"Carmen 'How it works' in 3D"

Essentially what we're trying to do with this technology is recreate the way that we see.
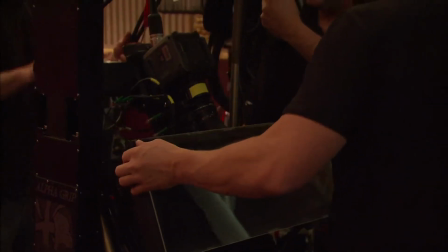(0:17)
And so just like we have two eyes, we use two cameras, a left camera and a right camera.
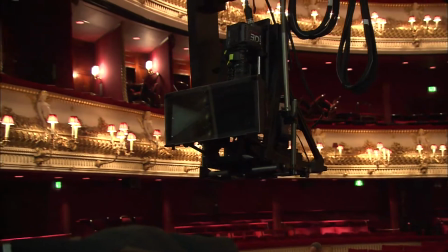(0:22)
And so those cameras capture the image from a slightly different perspective.
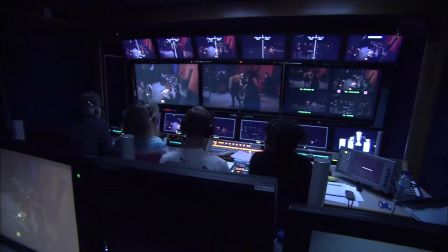(0:27)
Basically, the distance between one eye and the other gives a slightly different perspective on any object that we look at.
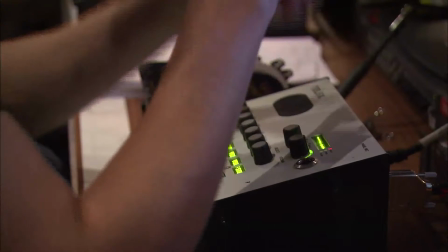(0:33)
By combining those two images, we get an image that's very real and very lifelike. But those two cameras have to synchronize and be aligned in such a way that is very, very precise and work in a way that's consistent and compatible with human vision.
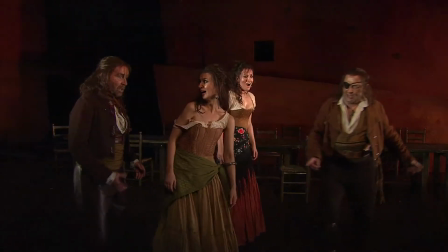(0:48)
The key is, how do you give the audience the most immersive sense of Carmen in a 3D context? The way that we've chosen to do it is to get as close as we possibly can to the action on stage, because that's how 3D works best.
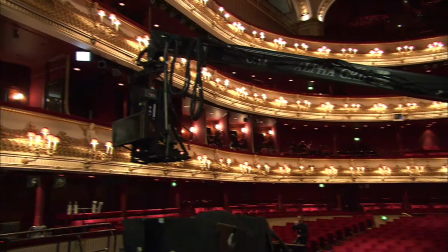(1:04)
So we have two techno cranes either side of the orchestra pit, able to extend to about 10 feet onto the stage itself.
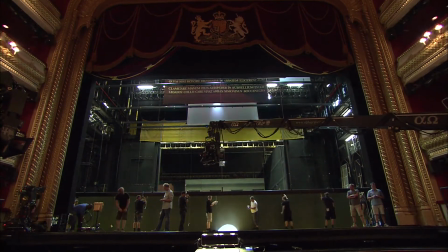(1:11)
Additional to that, I have a Furio dolly,
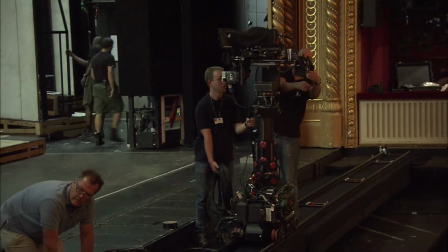(1:13)
which is a remote controlled dolly that can move from side to side along the proscenium edge.
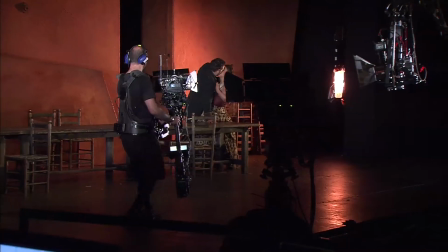(1:20)
And we also have a Steadicam on stage with the ensemble, the principals, and to really create that immersive feel. And that way the 3D is very round and voluminous and the scales are correct.
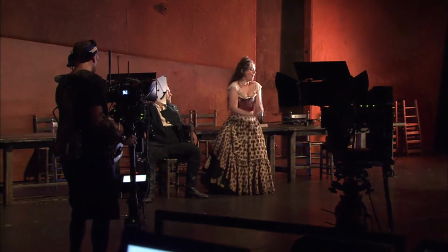(1:32)
And then it feels like you're in the action, part of the action. You've got this amazing magic carpet ride, you know, a sort of eternally moving best seat of the house. If you shoot 3D that way, then it will become a truly magical experience.
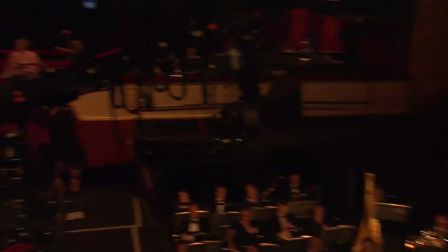(1:47)
The irony is, while all this wonderful performance is going on live to an audience packed out in the Royal Opera House, I'm stuck in a truck. Outside the Opera House is what's called an OB truck, which is like a portable television studio. The most sort of technically amazing array of wizardry, and it's almost like air traffic control in there, more than a film studio.
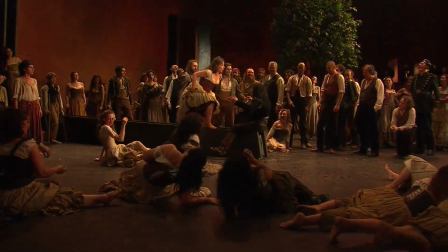(2:08)
But it's a challenge, it's very exciting. We're trying something new here. This is kind of like the early days of cinema.
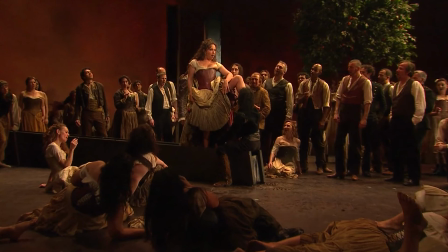(2:14)
It's like 1920s Hollywood. We're trying to figure out the way that we can make them feel as if they're part of the action. And we're pretty excited about what we think we're going to see.